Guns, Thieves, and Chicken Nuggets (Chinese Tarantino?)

It was so different, so unique to anything I had ever read in film school up to that point, that I knew I had to be a part of it. Because when I believe in something, I believe in it. And I'm gonna do what I can to get your vision to come true. I think we should watch this. We should do a little bit of commentary and maybe question, how does a Chinese international student trying to write an American action comedy translate? The answer is going to be a little rough and a little confusing.
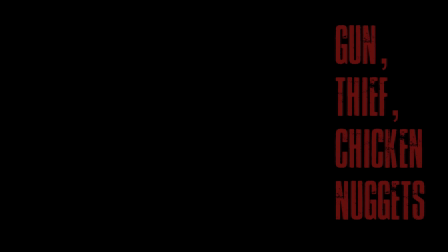Now, first images are important.
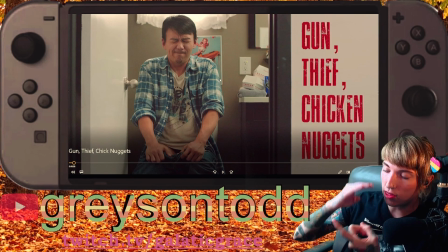The first image of your film, your first image has to hit the tone and it has to give you a little something to grip onto.
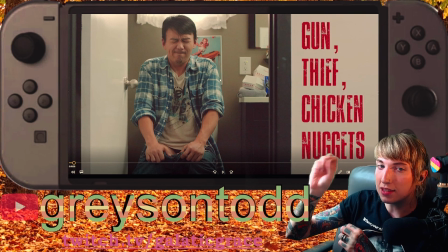Especially when you have 12 minutes, you need to know what we're getting into. And the start of GTCN, as I'm gonna refer to it as,
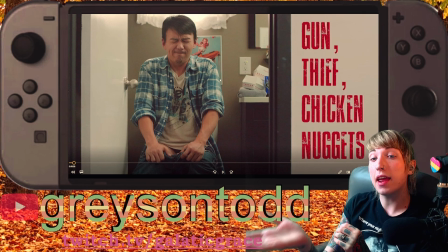we hear pornographic sounds as our main character is shown taking a dump.
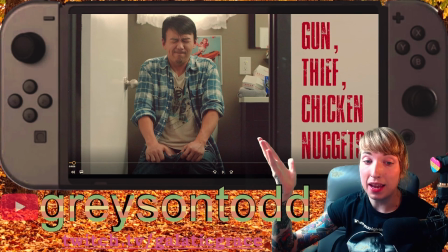It's only natural that you're going to be pooping at some point over your day. I think it'd be more dishonest to ignore it. To never have a character pooping is to deny reality.
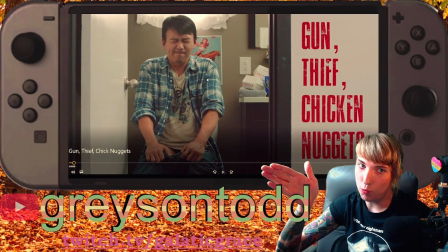Everyone poops. Everyone suffers. I get they didn't want to put the pinup behind him because you wouldn't be able to see it,
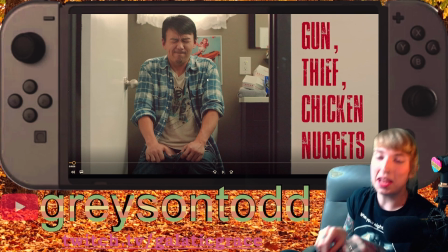but now it's off center and kind of distracting. She's kind of peeking out of his shoulder like, hey, ooh, what's going on over here?
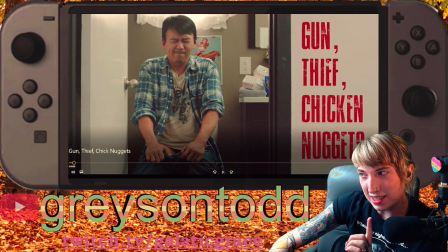We travel a little further to the right and we got some In-N-Out bots for their chicken nuggies. That makes sense. I always go for chicken tenders. You have to pay that premium price for that flaky, peely chicken in that bread that is just so soft and crumbly. You can hold it in your hand, it flaps around, and you fucking bite into it. Chicken nuggets, I don't trust this thing. I don't know what's in it. I don't trust the size. I don't trust the shape. I don't like how it looks. It tastes kind of off. There's no texture to it.
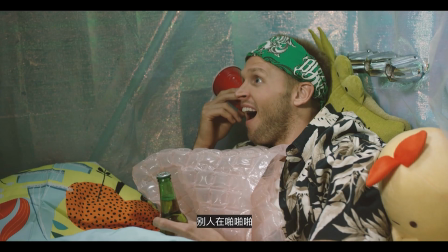God damn it! I can take a dump when people are boom boom.
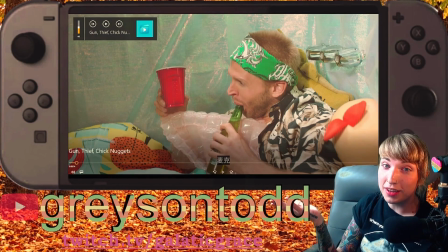Hey Mike, someone is over here.
All right, so he's not alone. In the bathroom with him is his friend here.
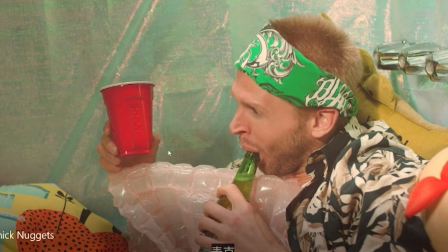I don't know why their shower has a tablecloth in it. I have never been one to judge how a person decorates their shower. You know, you walk into a bathroom, you can't just start judging a person's shower. That's your most personal, private place.
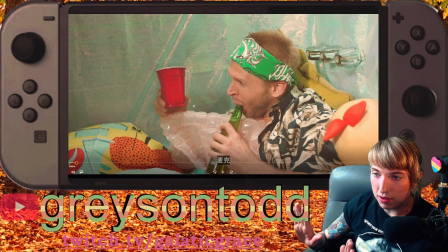Just two guys chilling in a bathroom, one's trying to dump, having difficulties because the people next door to them are having sets. So I hope you can see the dilemma. You get the character dynamics. These are two quirky guys.
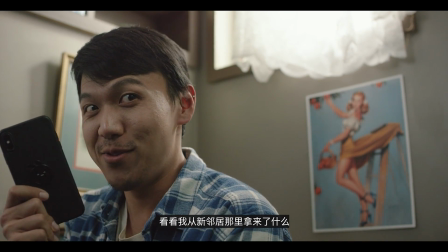But hey, check this out from our new neighbor. What's that? A phone.
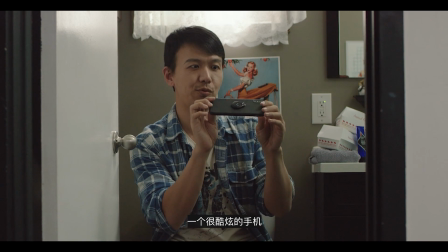A futuristic phone.
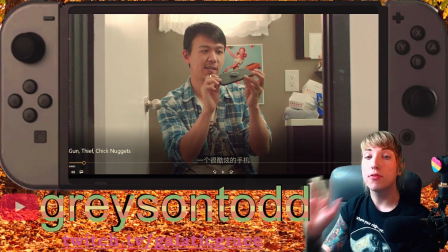A very futuristic iPhone from the future of 2018. Our hero, our protagonist, has found a futuristic phone. A phone that holds unknown powers. Where did he get this phone? How did he obtain it?
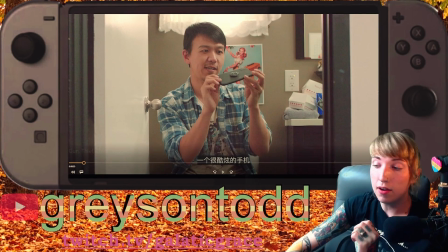Maybe we will find out in a flashback of some sorts, perhaps.
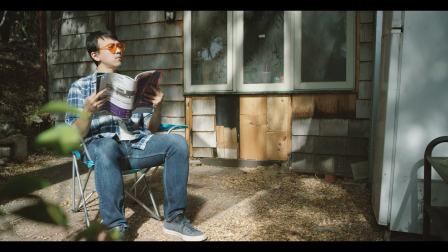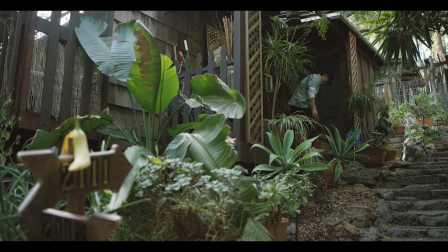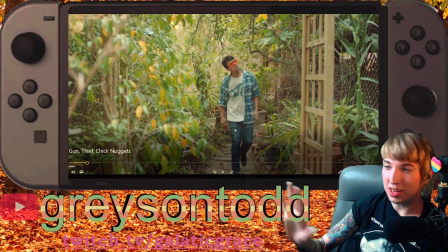So this setup is a little confusing. What's going on? Like, where are they walking from?
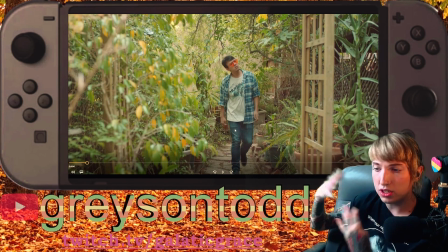Where are they walking to? We're on a house in Las Feliz, which if you don't know, Las Feliz is a little area outside of Hollywood. There's really nice, rich houses, but they're kind of parted out on the hill. So you'll have like a main house, then a guest house, and then another house, but it'll all be one property.
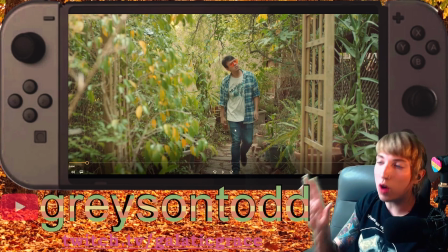So the illusion that they're trying to portray is that they're next door neighbors,
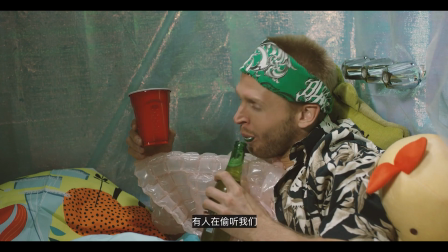that they're so close in this rich man's house, this rich private house.
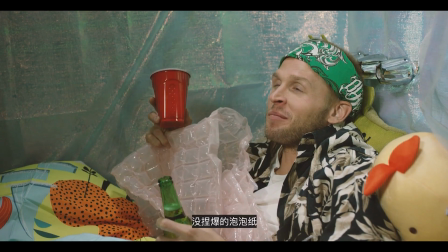They share a fucking wall with their bedroom and they can hear them having sex.